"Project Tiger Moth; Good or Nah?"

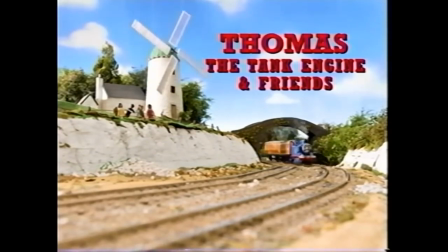4s
Project Tiger Moth. Project Tiger Moth is amazing.
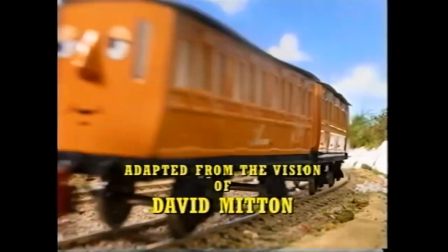10s
From the set designs, to the score, to the narration, and of course the models. Project Tiger Moth was the dream of some dedicated Thomas fans,
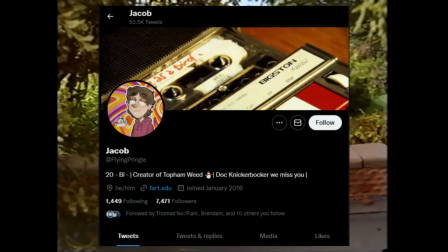19s
led by Jacob Jarrett to recreate a full episode of Thomas the Tank Engine Friends
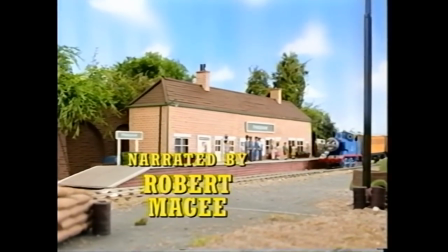24s
using real Gage 1 replicas of the models we saw on screen all those years ago.
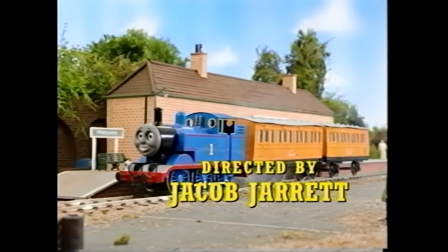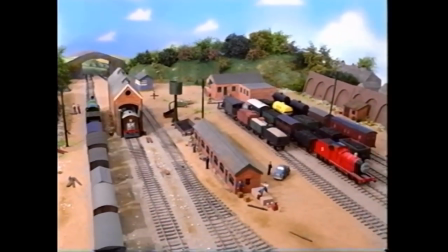35s
I think it is unanimously agreed that this is one of the greatest feats the Thomas fandom has ever accomplished.
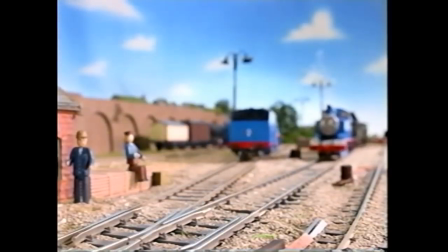41s
To understand why, we first have to establish what made classic Thomas so amazing in the first place.
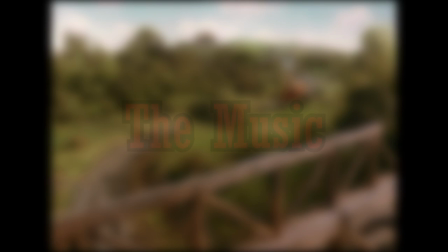48s
The music. This probably doesn't come as a surprise.
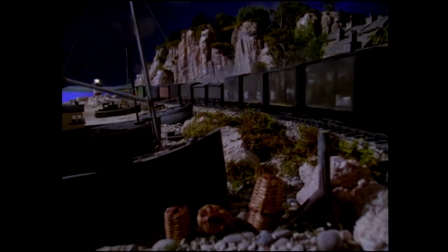53s
Every Thomas fan knows the genius of Mike O'Donnell and Junior Campbell's score, be it character themes or sing-along songs.
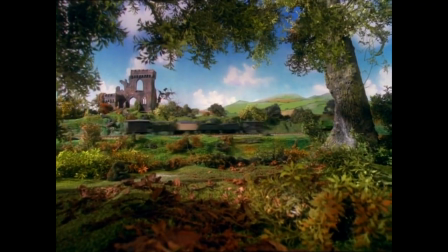61s
Music portrays what the viewer is supposed to be feeling during a scene.
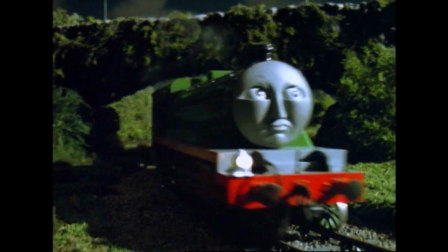65s
For example, during Season 5's Haunted Henry, when Henry enters the forest, we are greeted by a score that captures the eeriness of the setting.
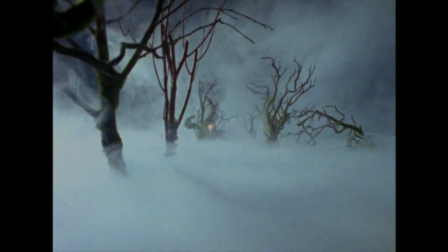75s
The slow and low strings make your skin crawl, and the reverberated chimes echo all around.
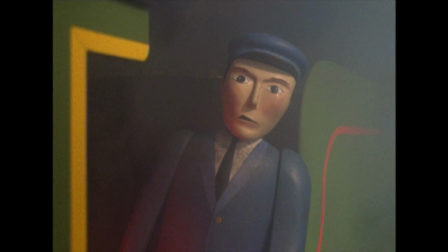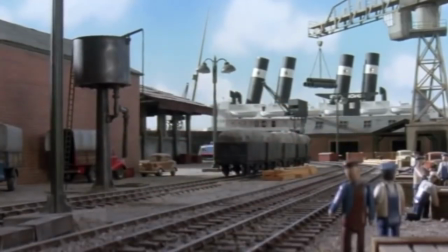90s
Another example is Season 6's Thomas and the Jet Engine. In this scene, Thomas is rocketing down the line!
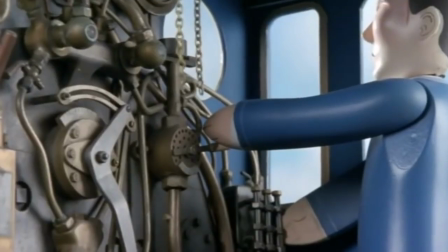97s
We hear the fast-paced strings and the big fat brasses as our favorite blue engine rockets past the familiar locations.
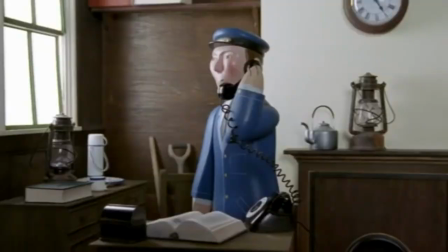103s
The runaway theme is paired with a William Tell overture, adding extra thrill to an already amazing theme.
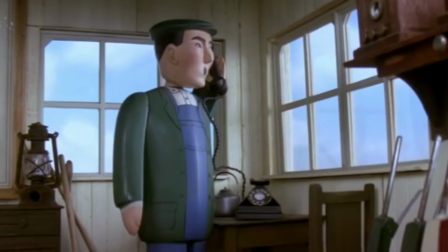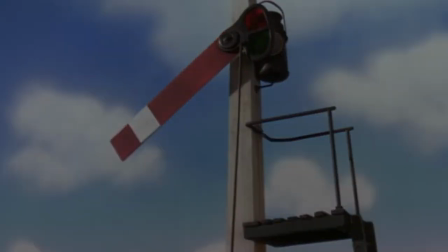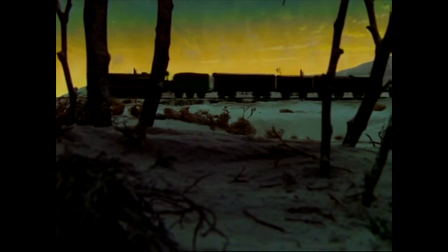120s
Thomas the Tank Engine's music was unique. It could capture the emotions of characters and make the audience feel engaged.
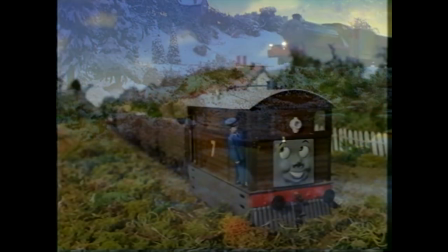126s
I'm pleased to announce that the music in Project Tiger Moth does not disappoint.
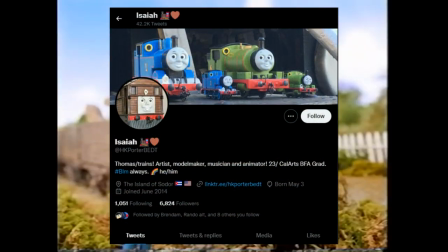131s
Isaiah Ferguson, our one tram band, has faithfully recreated the classic feeling of Mike and Junior's music.
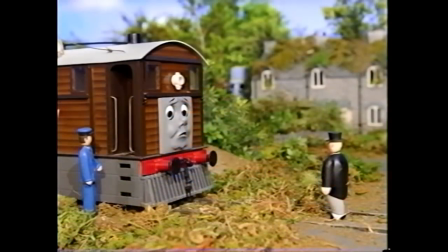138s
It made me feel like I was listening to a real episode of Thomas using themes and cues we have heard from previous episodes.
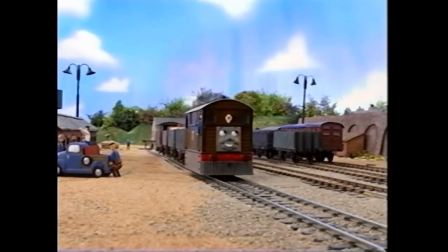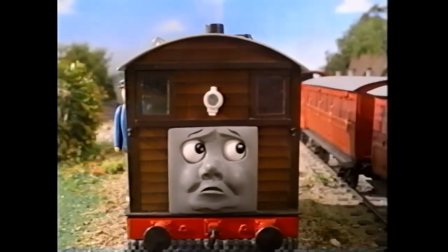151s
Every theme fits the tone perfectly. The standout theme, in my opinion, was definitely Toby's runaway theme.
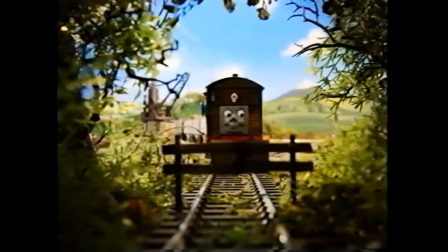160s
The music builds up with slow and low strings and woodwinds, reflecting Harold's theme from Toby and the Flood.
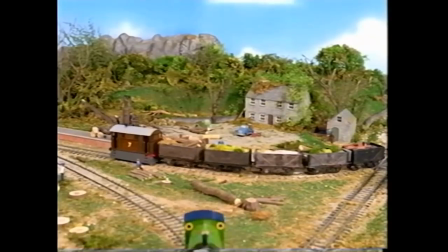167s
When Toby is chuffing up the hill, we hear those instruments go into more unsettling tones, as if something bad is about to happen.
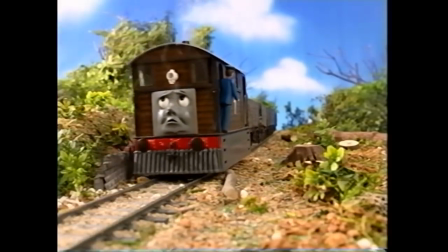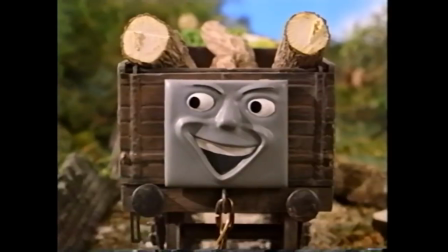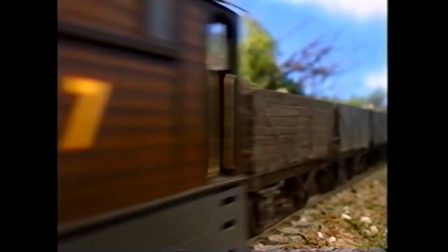187s
Sure enough, Toby's pushed down the hill and we hear the runaway theme, its lower tone reflecting the seriousness of the situation.
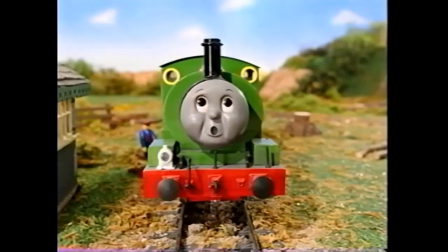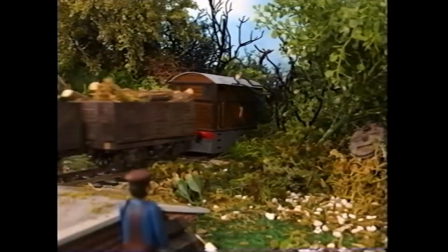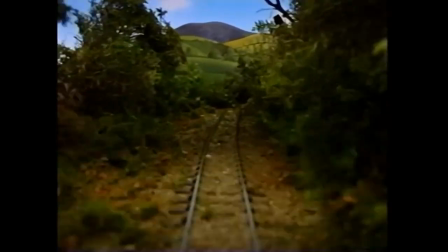204s
The theme ends when Toby comes to a stop outside its old station. Overall, the music is spot on.
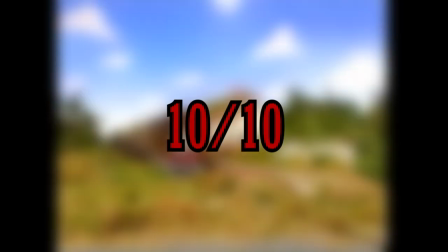213s
10 out of 10.
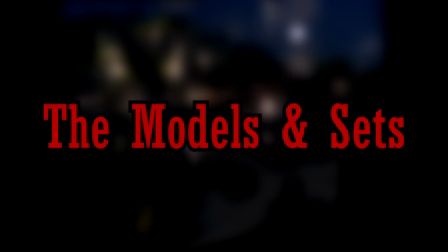217s
Up next, we have models and sets.
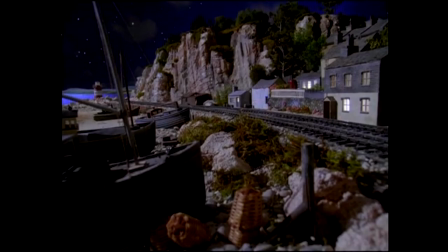220s
This is probably one of, if not the most vital aspects to making a convincing Thomas episode.
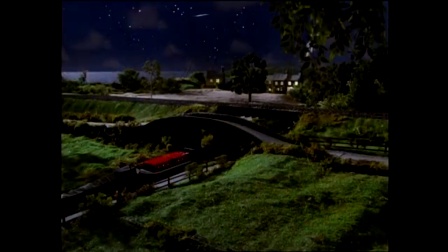227s
Every set in classic Thomas was always fleshed out and detailed. If you looked extra close, you would probably notice something that you haven't even seen before.
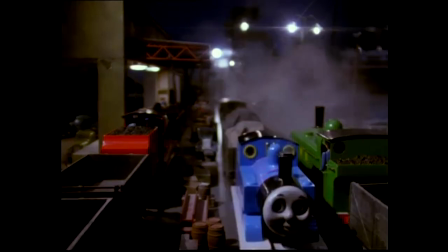236s
The models are also very important. If the models weren't convincing, people would regard Project Tiger Moth as much as they do.